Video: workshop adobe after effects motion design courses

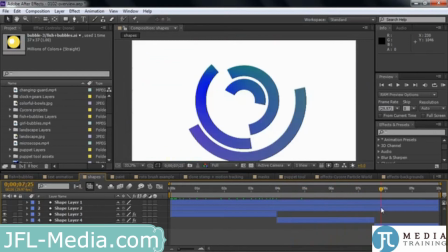(4:14)
Have these guys contort around a bit like that or like this with a gradient that comes on. All very nice. You can work with shapes in many different ways. You can also paint, just like this.
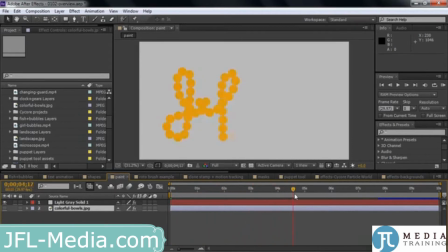(4:25)
I can animate just a script like this and change the colors, change the characteristics of the paint as it comes on, something like that. Or we can paint on objects, painting on these bowls, for example.
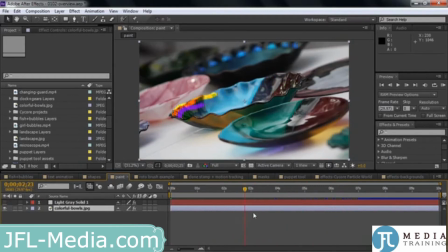(4:37)
I just drew some quick lines here. Notice how the colors blend with the bowls. That's because they're using what's called a blending mode. Open this up. You see there are three different blending modes here for each brush, three different brushes.
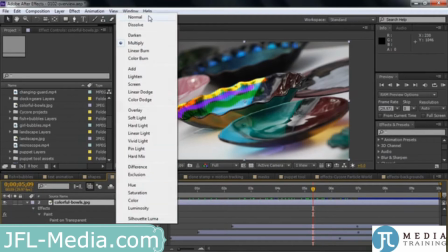(4:48)
If I turn off the blending mode, you'll see how it would look if it was just normal. It's just kind of this flat color paint.
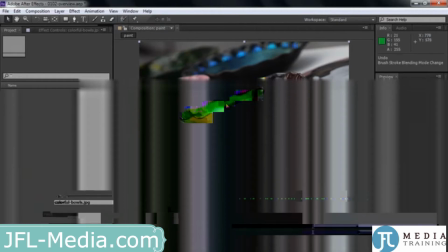(4:53)
But if I go back to the previous thing, you can see how it sort of blends in with the background there on top of this object.
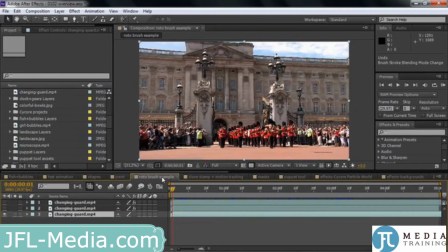(5:00)
Go to what's called a roto brush. It's this great tool inside After Effects that allows you to select objects even if they're moving inside a video. So here we've got the changing of the guard here. Let's quickly cut into it a little bit so you can see how that works. There's the changing of the guard.
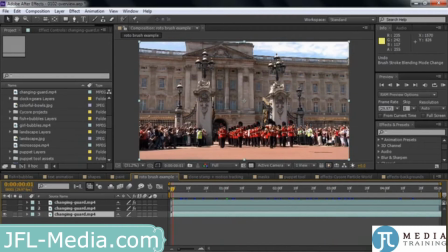(5:14)
And I thought, you know, these two policemen with their light green or fluorescent green outfits kind of stand out just a bit more than I'd like. So I want to change the color of their outfits. So I use the roto brush to identify them.
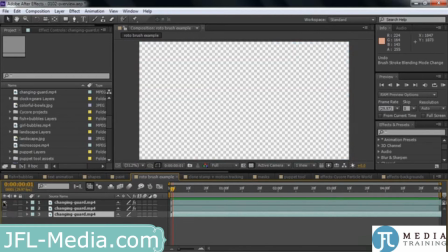(5:26)
I'll show you how that looks. I'll just switch off that and turn on one of these tracks, and it picks out the object. You can actually select the object, and as you go through it, it'll select it and then keep it selected as you move through the clip.
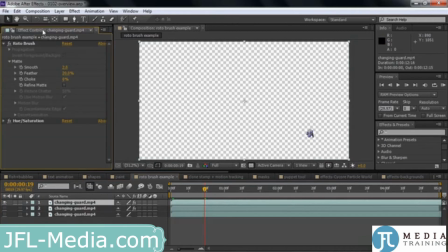(5:38)
In this case, I applied an effect to it to change its color, but before I applied the effect to it, it looked like that, that yellow thing. So once it's selected as a separate layer, then you can put the original layer underneath it. There he is.
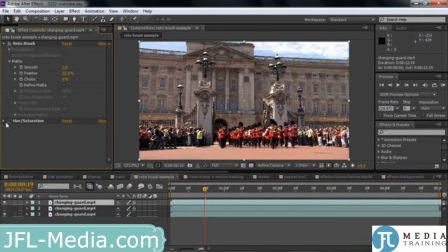(5:51)
Then you can apply an effect to it to, let's say, tone it down a bit. So let's get rid of that green outfit and make it blue instead. This one's the same, make him blue as well. And so now they don't stand out so much, even though someone may say, whoa, what happened to the police? Aren't they supposed to be green? But nevertheless, I just want to show you how that works using the roto brush tool. Clone stamp is similar.
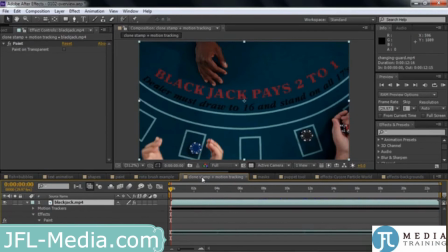(6:09)
You get to clone one area to another. If you've used clone stamp inside Photoshop, you know you can take one part of a picture and put it someplace else, but that's a static image. Here you can clone something onto another part of the scene and have it follow that motion. So for example, I've got these black chips here,
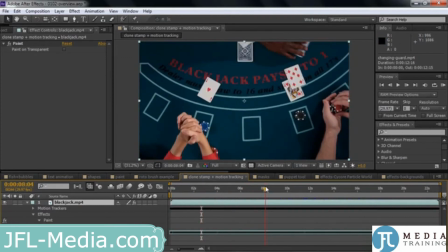(6:24)
and I figure that this guy might lose this hand because he's got a hard 17 versus the dealer's probable 19.
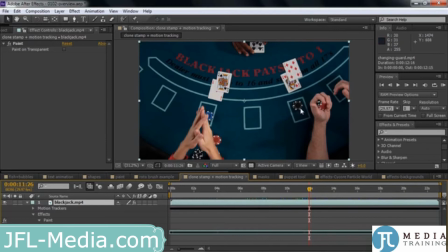(6:32)
Oh gosh, so I'm not sure if black is the inexpensive chip or if red's the inexpensive chip, but we're going to change the value of his chips here using what's called a clone stamp.
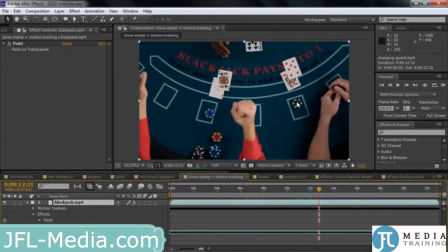(6:40)
So what I did was I cloned these red chips here and placed them there instead, then have them follow that motion. So let me turn on the clone stamp for you. There it is. I've got red chips there instead, and notice how they stick there. They follow the action, also change size as the camera pulls back.
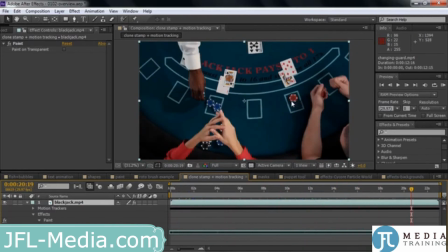(6:57)
And notice that this person's hands covers up these red chips, but this red chip still shows up here because I cloned a single image of that and put it over here. So you can do clone stamps that actually follow action here inside After Effects.
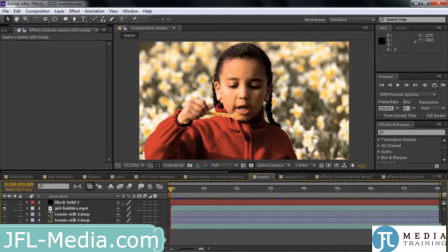(7:09)
Masks are also useful for covering up parts of an area or highlighting parts of an area.
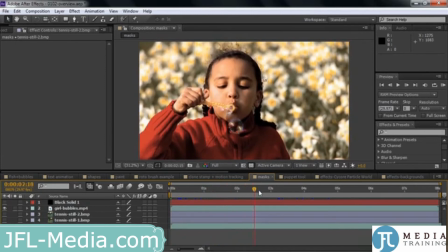(7:14)
Here we've got this lovely video of this girl blowing bubbles. Here you go, this video provided by Digital Juice, as was that gambling video in the previous one. Thanks to those folks for providing these clips for us. What I want to do is I want to put a little vignette there, like this.
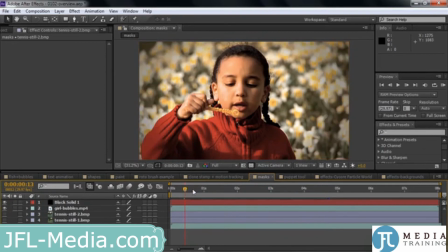(7:29)
Just a little vignette just to kind of focus your attention at the center of the screen.
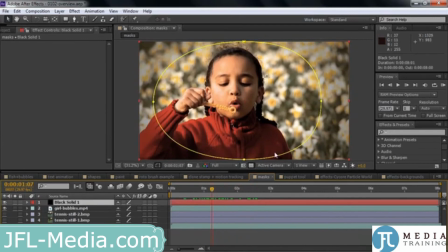(7:34)
Well, I did that using what's called a mask. If I click on this, there's the mask that I created there. I created this using a shape tool, the ellipse tool.
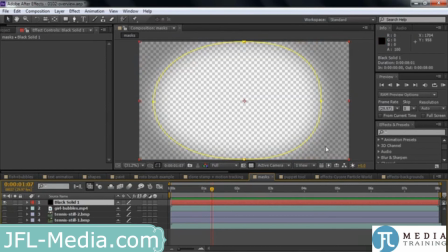(7:41)
Then I just kind of darkened the area a little bit. I'll just show you that in isolation. I just darkened this area a little bit to kind of just give it a little bit of a vignette. So I used a mask to create that vignette.
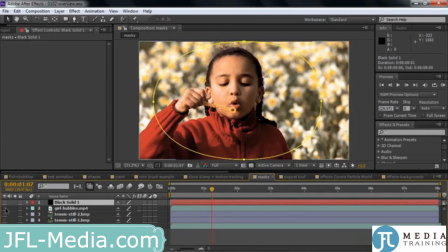(7:50)
I also used a mask down below here with this video clip of this tennis.
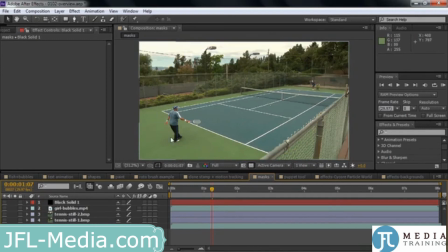(7:54)
Let me click away here so you don't see that other one. I wanted to put a couple of images here, so I added these images above there, and I put a mask around them. Now, these images actually started their life much larger than that. I'll double click on one of them.
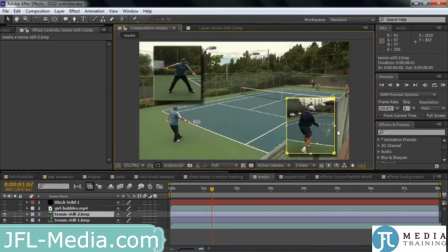(8:08)
That's how it really looks. This is how it looks here inside the composition. That's because I put a mask on it. I could have cropped it, but a mask lets you have rounded corners and things like that, whereas a crop is rectangular. So I used a mask to kind of have a nice rounded corner to these guys, and plus added a bevel to it as well.